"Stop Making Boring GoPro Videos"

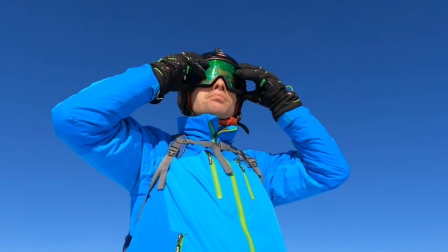So while you can definitely limit yourself in the length of your shots, you should take as many different and varied shots as possible. And that actually brings us to my next tip. Try to include as many different clips as possible in your project.
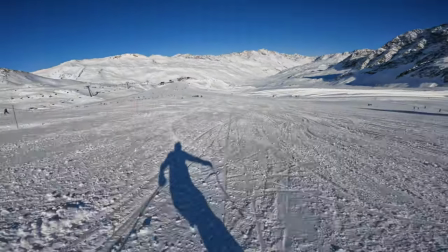I just mounted my first GoPro on my helmet and then took more or less the same shots over and over again.
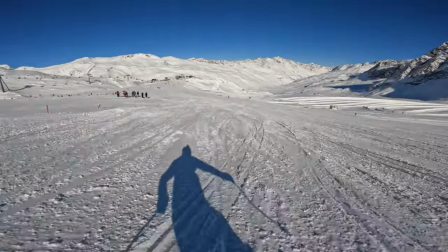Nobody wants to watch that. Neither do I, of course. You lose the enthusiasm for your recordings relatively quickly.
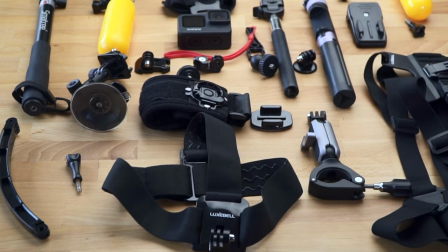It is clear that the clips should fit together when edited. GoPro offers you an endless number of mounts and accessories.
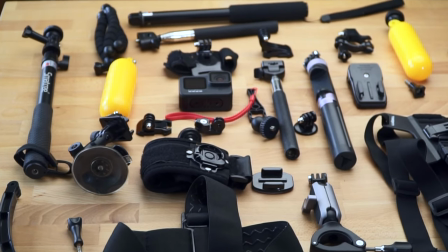For example, use chest mounts, poles or handlebar mounts and then put the different clips together.
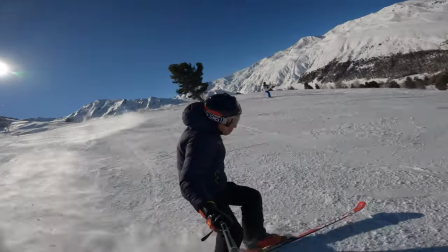With the different mounts, you can achieve different perspectives. Shoot from below, from above, from behind.
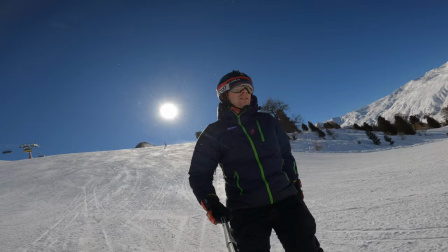Similar to before, even if the individual clip may not be exciting on its own, it can be a great asset in the edit.
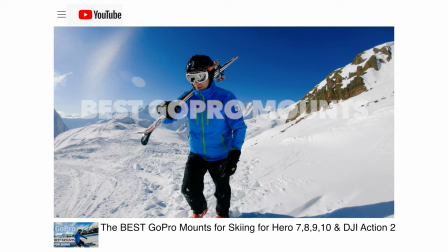In the video description you will find several links to different mounts and accessories. If you are interested in skiing, I made a video about the best mounts for skiing some time ago.
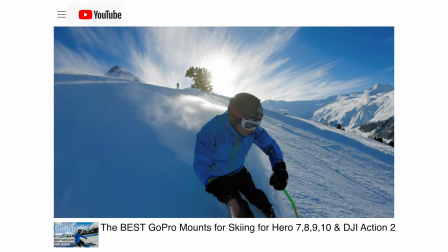In it you can see the effect of the different mounts and which kind of shots you can take with each of them. Apart from the different perspective and mounts, there are other ways to add variety. Two very important ones are camera movements and slow motion.
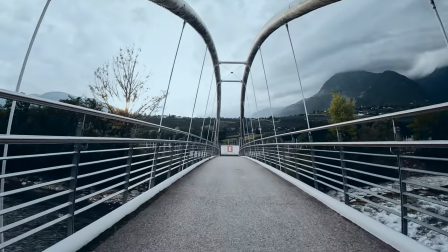Camera movements not only add variety, they also add dynamics and meaning to the shot.
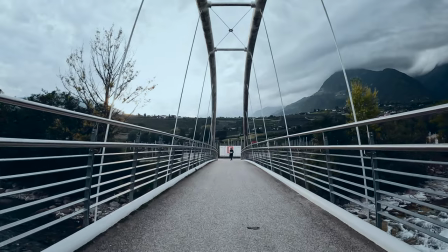For example, a classic dolly forward introduces the action. A backward movement concludes a section of the action.
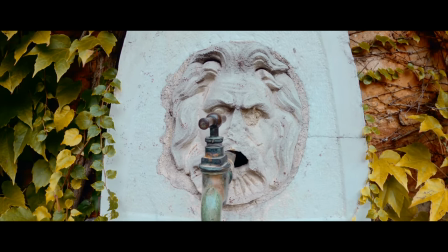With a sideways movement, you can add depth to the shot. For example, if there are objects in the foreground.
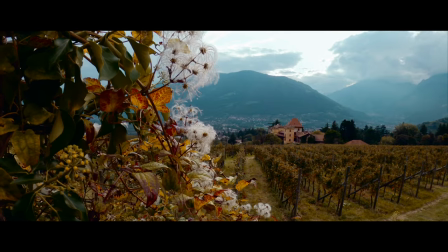No matter what the camera movement is, especially in the case of a GoPro,
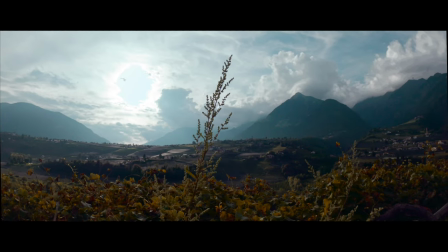which provides that immersive look with its extremely wide angle, the static position is usually the most boring one.
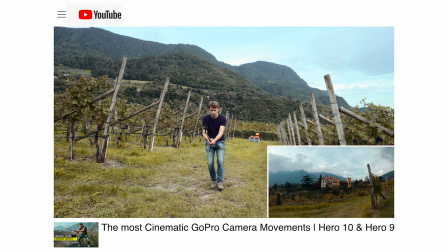I have already made a video on GoPro camera movements as well. I'll link you all the videos I mentioned in the description. For more variety, you can also use slow motion.
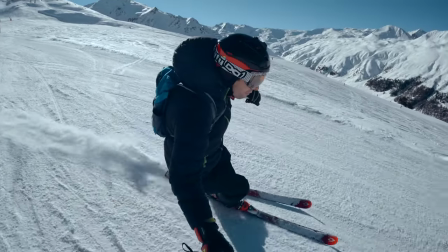I don't mean that you should create the whole video in slow motion, but individual scenes or highlights get a very special effect if you include them in slow motion. And the GoPro is really great when it comes to slow motion shots. On the Hero 10 for example, the 4K 120 mode is one of my favorite features.
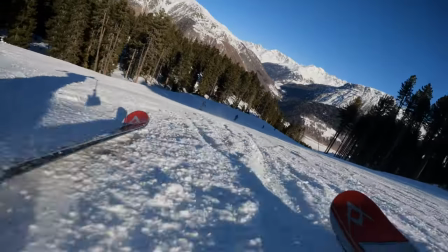The quality is almost indistinguishable from shooting in 4K 30 or 24 and the slow motion shots just look spectacular. It looks especially good when you combine the slow motion recording with the right music or the beat of the music.
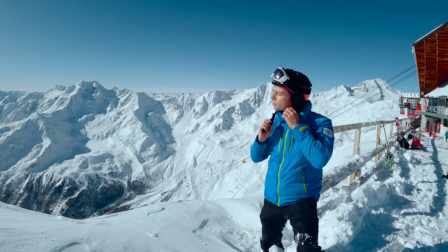And that brings us to the next point. Music and possibly sound effects. If you think of the short clip in the intro or even most GoPro commercials, these shots would hardly make an impact without the right song. The right music will ultimately make all the difference. So it's not only important that you edit your project to the music, that is to the beat, but of course it's also important that you choose a piece of music that conveys the mood that fits your footage.
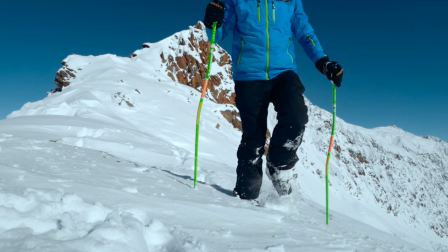Especially if you want to publish your videos on YouTube for example. You might want to think about a music licensing service. You can of course use music with a Creative Commons license. This worked well for me for a long time, but at some point I encountered certain limits. The selection of three good music is very limited and I was constantly using the same songs. Today I use the music service Audio and personally I am especially satisfied with the quality of the songs.
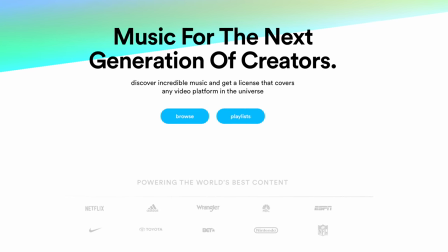However, this video is not sponsored by Audio and you can of course find very good music from other providers. audio has for me, apart from the quality of the songs, the advantage that there are always excellent offers and they also have a lifetime license.
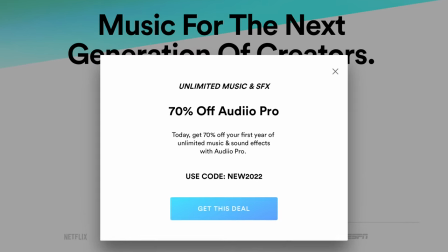For the M1 Pro license, there is a fantastic deal at the moment. The Pro license includes not only music, but also sound effects and is universal. The music can therefore be used for all commercial purposes. If you want to have a look or better said, listen to it, you will find a link in the video description. Well, I think that if you take these 5 tips to heart, you will produce very cool GoPro If the video was interesting for you, give me a like as feedback.
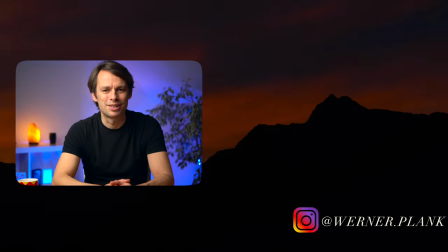There will be more GoPro tutorials to come, so stay tuned and see you next time.